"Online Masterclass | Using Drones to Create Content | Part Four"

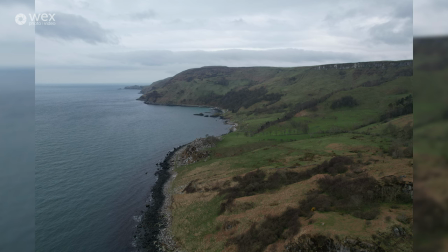This is an opportunity for me to get a video reversing backwards in this direction. Rather than just turning around and flying straight back, I'm going to switch into video mode.
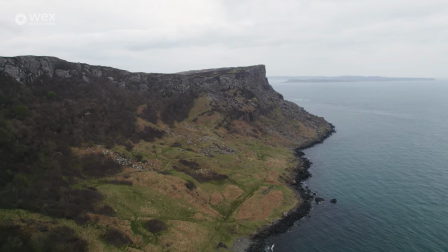The higher you are, the slower it seems that you're moving compared to when you're really low, so you do need you can see that i'm operating the control sticks and pulled back much much further than i was earlier
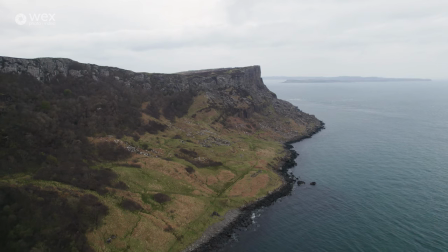when i was flying down lower so that's about 60 seconds and i'm going to stop recording one thing i like to do is to shoot shots don't shoot your entire flight because you're just going to eat up your memory card so it's find a shot plan the shot shoot the shot then when you come to the edit you're not going through like a 10 minute shot trying to chop it up and it's a bit more organized than that let's just have a look around while i'm up there I can still just about see it it's important to always have eyes on where your drone is in the sky because then you know if anything is flying around it I think I'm going to fly it back down to where we are now okay I'm almost in position the eagle-eyed among you might have spotted me and
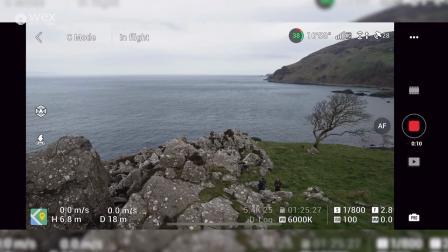the cameraman but for the sec I've been able to keep eyes on the drone I think we'll just we'll just stay here for now and you can pretend we're not here so I quite like this shot here I've got this large boulder on the left coming through and i'm gonna fly
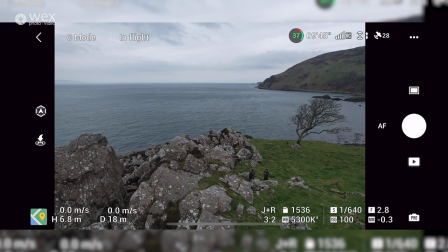through that and capture video but first of all i want to capture stills i'm going to switch over to stills frame it up i've got the tree nice on the right hand side there i'm gonna gain a little bit of altitude just so it frames better with all
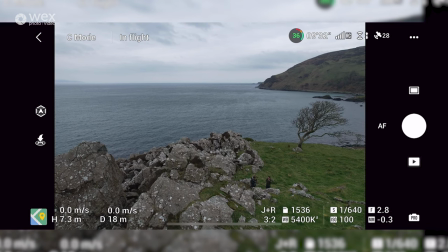with c in the background there we go i like that because you see where the tops of the tree we're kind of absorbed by those rocks that separation is better because it means visually the eyes able to detect that those are two different objects quite happy with that capture
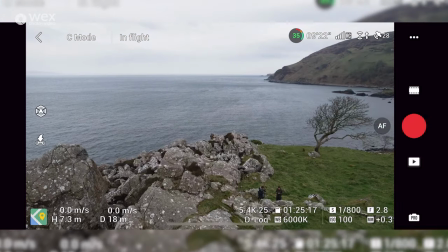that shot switch back over to video mode and this time I'm gonna try a slightly complex shot what I want to do is I want to fly down over the top of the rocks curve around the side of the tree go right down to the shoreline down there and just fly along the
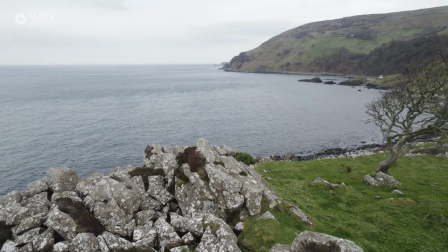shore gonna hit record happy with the settings and let's go so
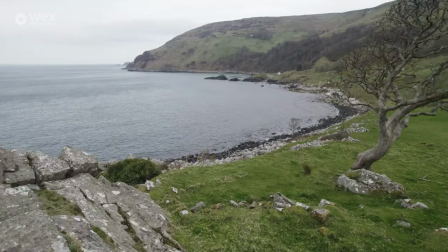I'm coming down towards the tree moving
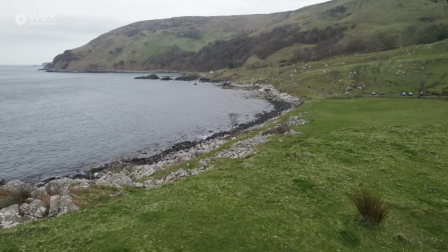my left stick right to try and keep the tree in frame I want to try and get in that
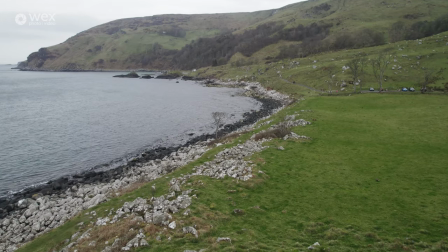gap between the tree and the rocks I think that'll look cool nice and low low low low down through keep an eye on the draw what's the drawing doing okay
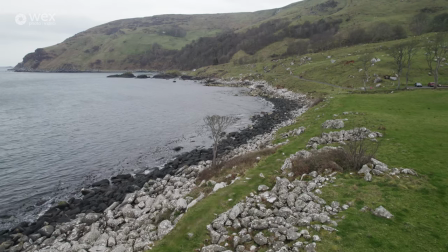don't really hear anything down through right on past there we go just skimming the top of the grass there and i'm going to
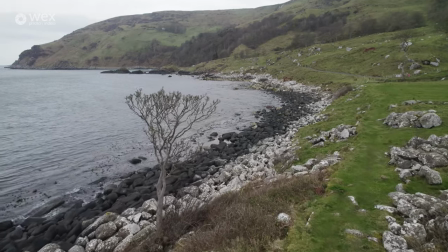sweep on down to the shoreline so i'm curving around over these rocks and then you see that gap up ahead i've spotted that
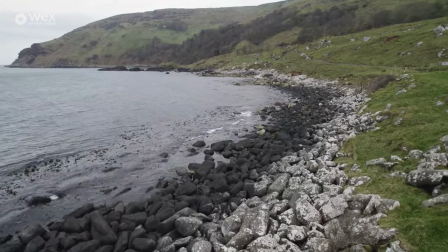v in the rocks i had a look at it earlier from up here and wondered if it'd be good so i'm going to try and turn turn turn turn
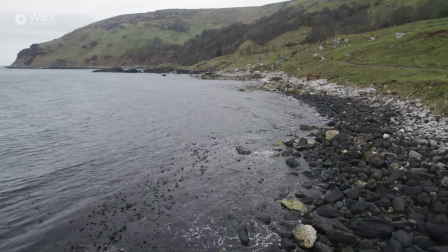nice smoothly and slowly you don't want to do jerky movements still keeping low because i'm building up to that big reveal of the headland from high up
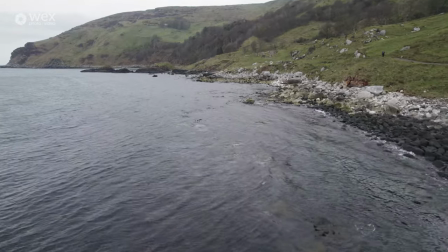so i've got that lined up in the middle there you can see sort of that v-shape i'm gonna go further down having a look there
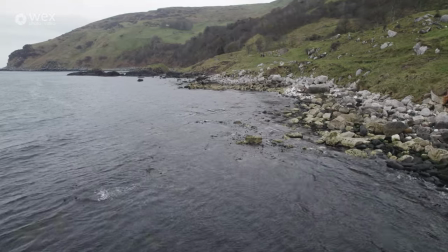i'm at 450 meters so i should start climbing soon otherwise i'm gonna run it up run out of space
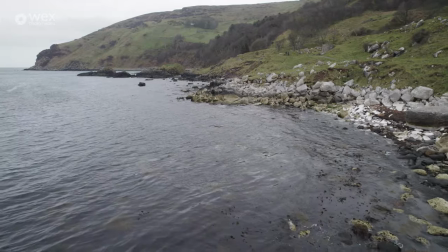over the top and i think i will climb as soon as i hit this second rock here okay
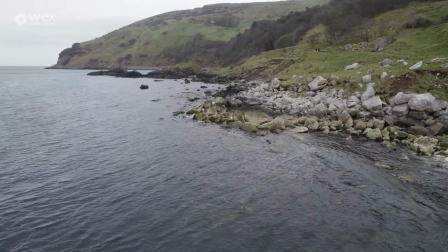and let's start climbing up up up up up okay i'm going to actually abort this
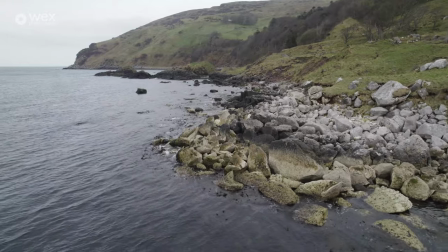shot and come back because i've noticed my battery is now at 25 and i'm about as far away as i want to fly so i'm going to bring it back and swap batteries before doing anything else quite importantly i flew in the direction that the wind was coming from so now the wind is helping to carry the drone back which is essential when you're doing a shot like this where you're flying out over the sea and you're heading towards the end of the battery so you can see i'm still 23 i've got loads of battery to get back home this is just a case of when you get the battery warning turn and go back it's just not worth losing the drawing so bring it back and land it okay i think i'm happy with that shot and while i'm out there i've got one last shot that i do quite a lot i want to do which is flying low and then climbing up over a hill and then revealing the view on the other side.